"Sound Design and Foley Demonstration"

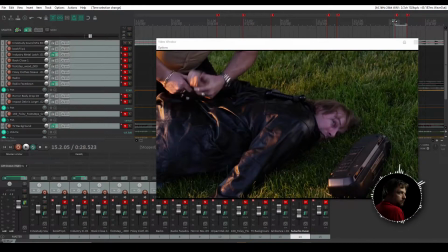[4:06]
We've got a little bit of clinking of metal, which adds some weight to the scene. Yeah.
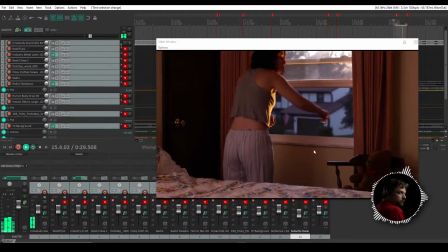[4:14]
Maybe a footstep here as she backs away, but it's so close to the cut that I don't think we'd even notice it. Alright. Let's move forward.
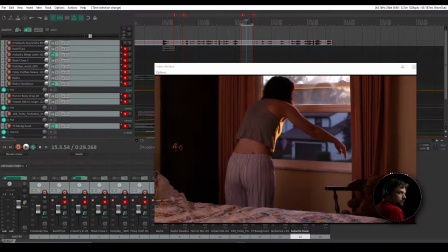[4:29]
Just going to bring this down. Select the last bit here.
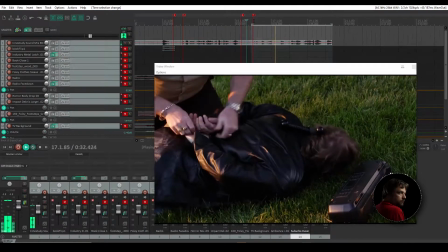[4:36] Give me the hand. God! Police brutality!
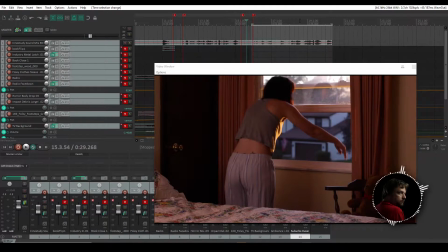[4:41]
Police So you'll notice he doesn't actually close the handcuffs.
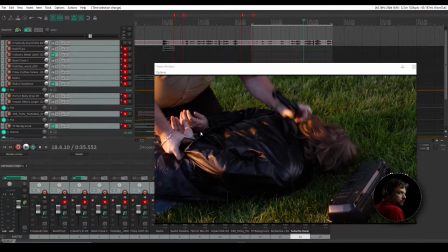[4:49]
They probably didn't want to accidentally be stuck with somebody stuck in handcuffs, or maybe they don't have the key. I don't know. but we'll need to add a clink, clink, clink, clink. I didn't add that in my first pass. I missed that, which is why you should really re-listen to things. So we'll add that later.
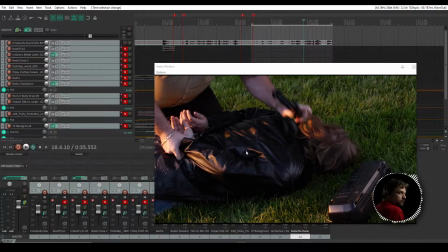[5:06]
But other than that, most of those production sounds are good. We got some good sounds of leather. We've got good clinking from the handcuffs, other than them not closing. There's no hitting or anything, so we don't need to add any body hits or anything like that.
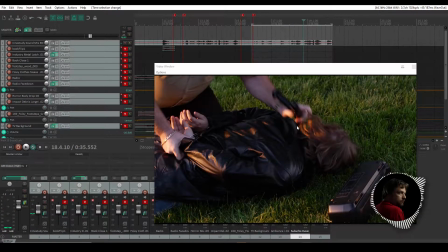[5:24] Please You ain't seen brutality. nothing. Ah!
We could maybe add a hit here, but it's a push more than a hit.
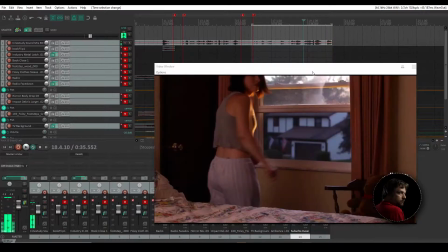[5:30] Please You ain't seen brutality. nothing. Ah! God.
And that's it. Yeah, so that's our scene.
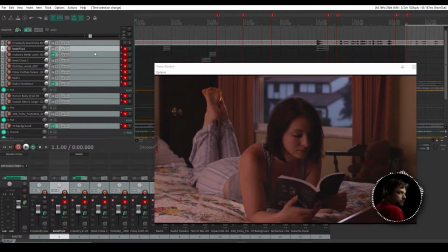[5:38]
So first thing we're going to do is we're going to add some of the more subtle sounds. So I'm going to start off with the book flip, the motion on the bed as she moves, closing the book,
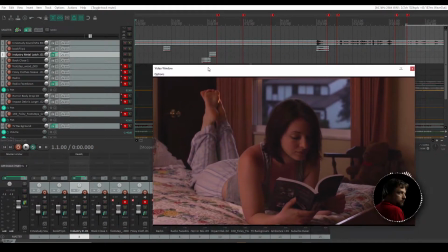[5:54]
and yeah, let's start with that. So that's what covers most of this here.
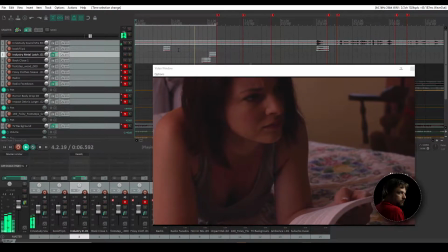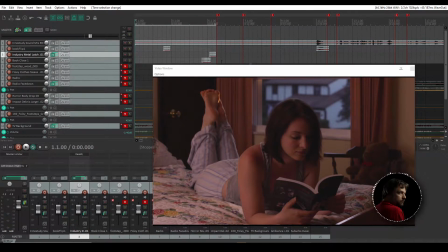[6:10]
Now, these sound really loud because they're outside of the mix. They'll have to be mixed. They'll be mixed in with more environmental sounds and so on, the music from outside the window and all of that.
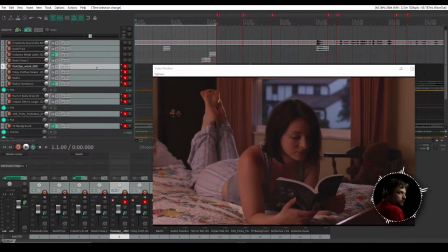[6:23]
So we've got that done. Next, a bit further off here in this segment here, she gets up and takes a step. So I added one footstep barefoot on wood. Oops, let's actually go to that section.
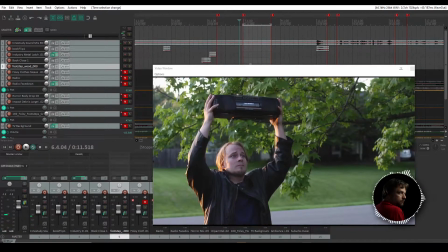[6:46]
Right there, thump. I didn't bother adding any the hands touching the windowsill. It's not, she's very gentle about it. Another thing we did is, as she gets up here,
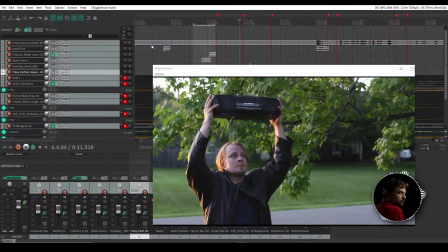[7:02]
I also added the movement of her hand on the blanket because she rubs it forward, as you'll see here.
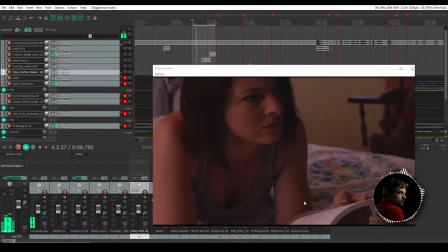[7:11]
Right there, you see? She moves her hand against, so I added like hand on cloth.
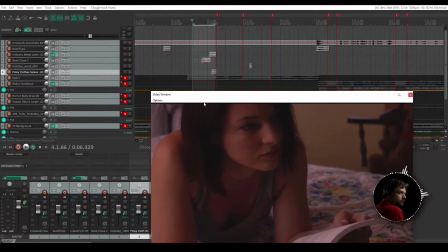[7:21]
Alright. Now let's add in the radio coming in from outside.
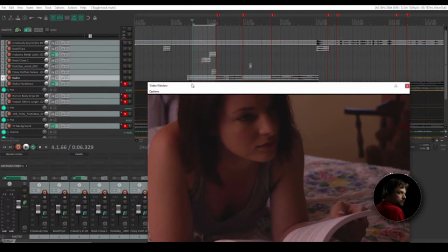[7:29]
So this, you'll notice the volume goes up and down because
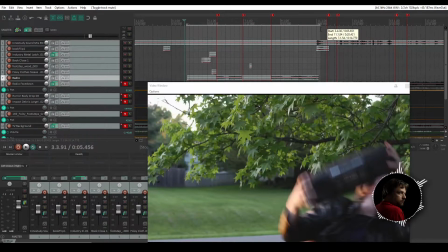[7:37]
half the scene are indoors and the other scenes are outdoors, further away from the,
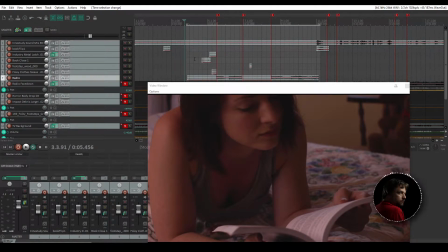[7:42]
this is further away from the radio, and it's through a window, and then we're right next to it, back inside, back outside. The soundtrack is actually one of the, I think, like 7,000 music tracks that I've purchased over the years.
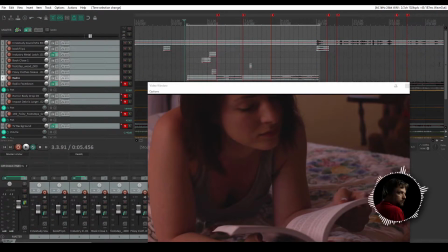[8:17]
There you go. So we've got like this nice little love song going.
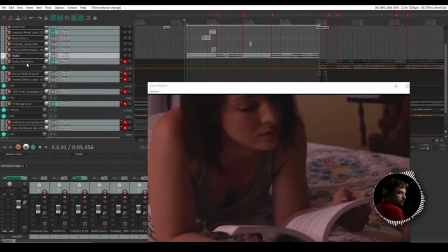[8:22]
Now, the next part here is radio face down, is what I called it. So I continued the song, but I muffled the sound to make it sound like it's actually on the ground, like the speakers are facing into the earth and it's being muffled. So let's go and take a look and see what that sounds like.
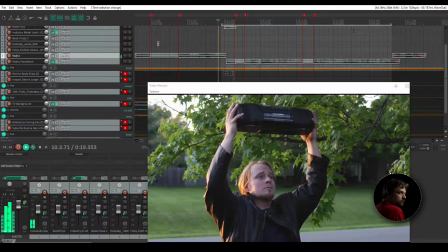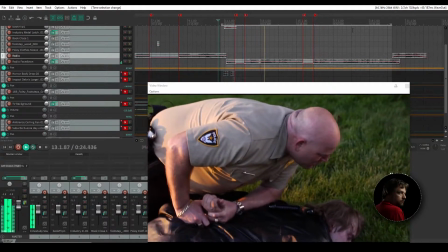[8:47] You, sir, are under arrest for violating the civil stalking.
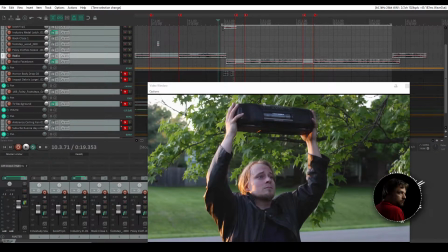[8:51]
So, for some odd reason, I added the screeching sound of like a record being scratched, just to kind of sell that this is being interrupted.
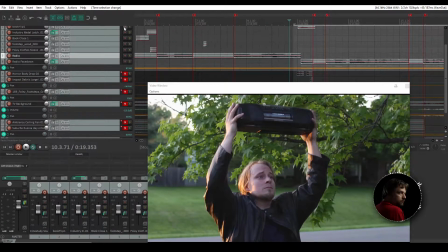[9:06]
But I accidentally added it to the track that has the book flip, so which is why we're hearing it now.
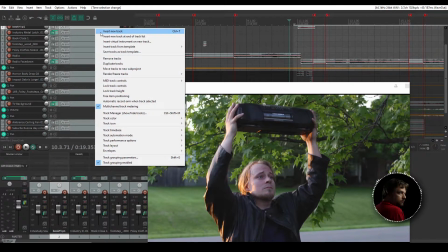[9:14]
That should really have been on its own. Actually, let's move it to its own track. Let's do that now.
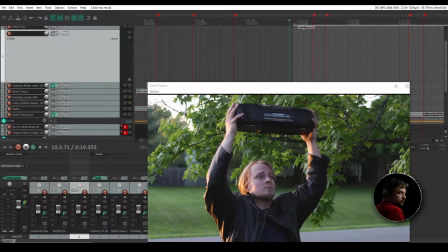[9:19]
We're going to insert a new track. And we're just going to grab that and bring it down.
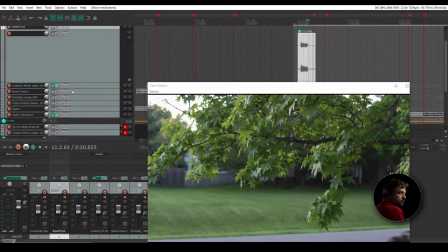[9:24]
Boop. It's on its own track now.
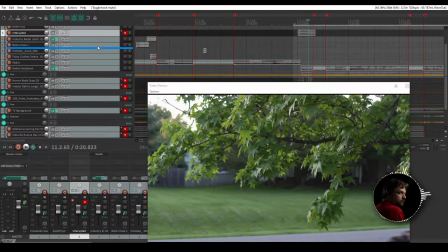[9:31]
I'm going to call it interrupted. We're going to mute it and bring that back down right about here. Oops, no, not there. There you go. Perfect. That should have been on its own track from the start.
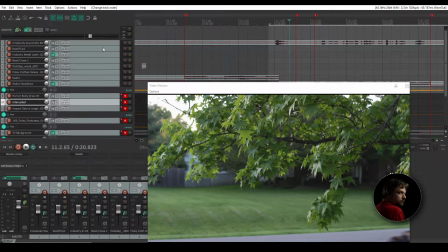[9:46]
All right. Now, one of the reasons you want to do this on different tracks is there's a couple different ways that you can hand out your files to your client.
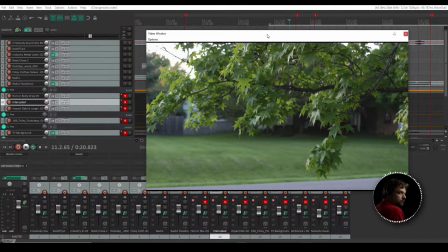[9:57]
One of them is a mix down track, so it's basically everything down to left-right audio, stereo sound. The other thing is what's called stems, which is each one of those tracks,
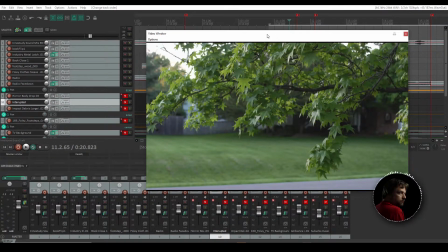[10:13]
each one of those layers is exported out as its own sound file. So that way, if the client needs to do adjustments in post, they decide to shorten up a scene or something like that, they don't necessarily have to come back to you for that one change,
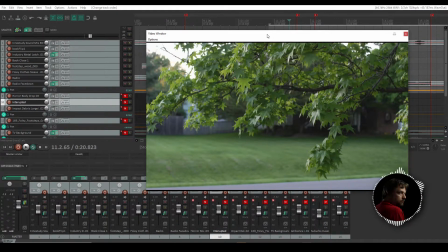[10:28]
especially if they're on a time crunch. They can, in their editor, they can bring in the sounds and just make the slight adjustments that are needed.
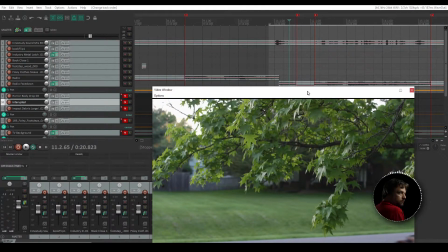[10:38]
So let's take a look and listen to that now. So here.
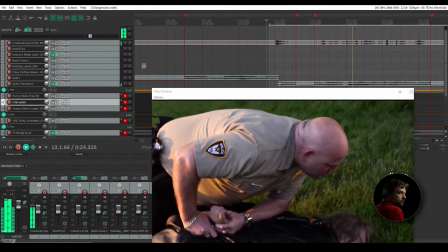[10:45]
Now, I could have...
You, sir, are under arrest for violating the civil stalking protection order.
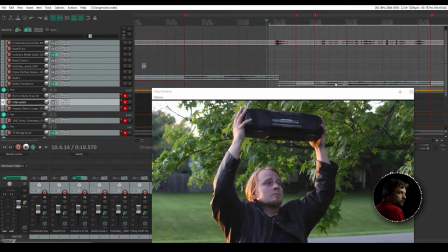[10:51]
So you see, it sounds as if the speakers are being muffled by something, because I cut out a lot of the high frequencies, high and mids, and just left the bassy tones in.
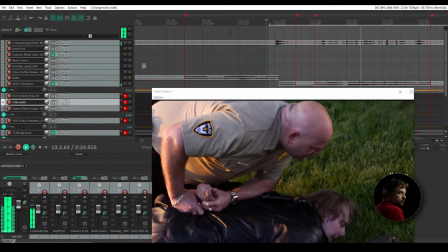[11:03] You, sir, are under arrest for violating the civil stalking protection order.
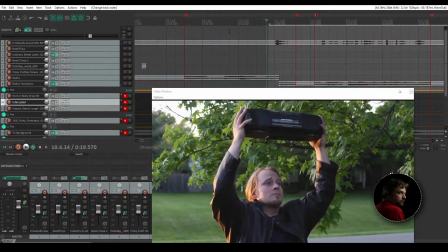[11:09] God!
And there we go. So that's that situation. Now, first thing we're going to do here is we're going to go
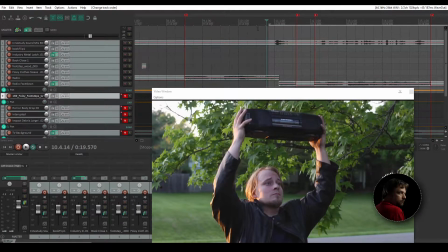[11:23]
and we're going to lift this one up. So in this track here, what I then ended up doing, it's right about here.
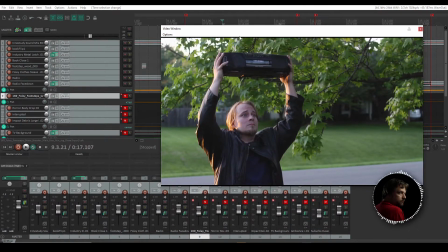[11:36]
The arrival of the officer is kind of abrupt, which could be good for comedy, but you also want to foreshadow it a bit, maybe. And that's what I did with this. So what I ended up doing is running footsteps leading up to the tackle.
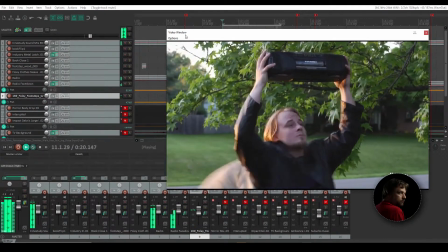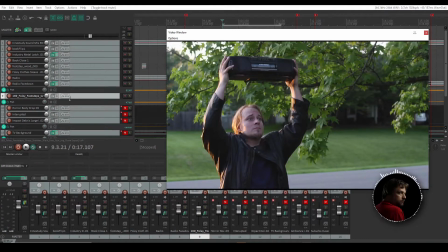[12:02]
Right? So you're going, okay, something's happening, something's coming. All right. The next bit is we get like a nice impact sound.
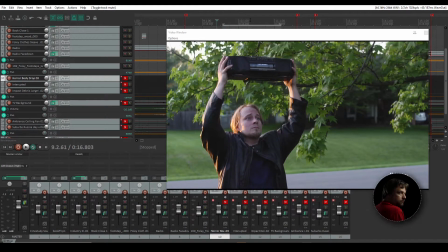[12:13]
It's not very, right now the sound that's right there is not very impactful. It's very dainty. Let's go over here.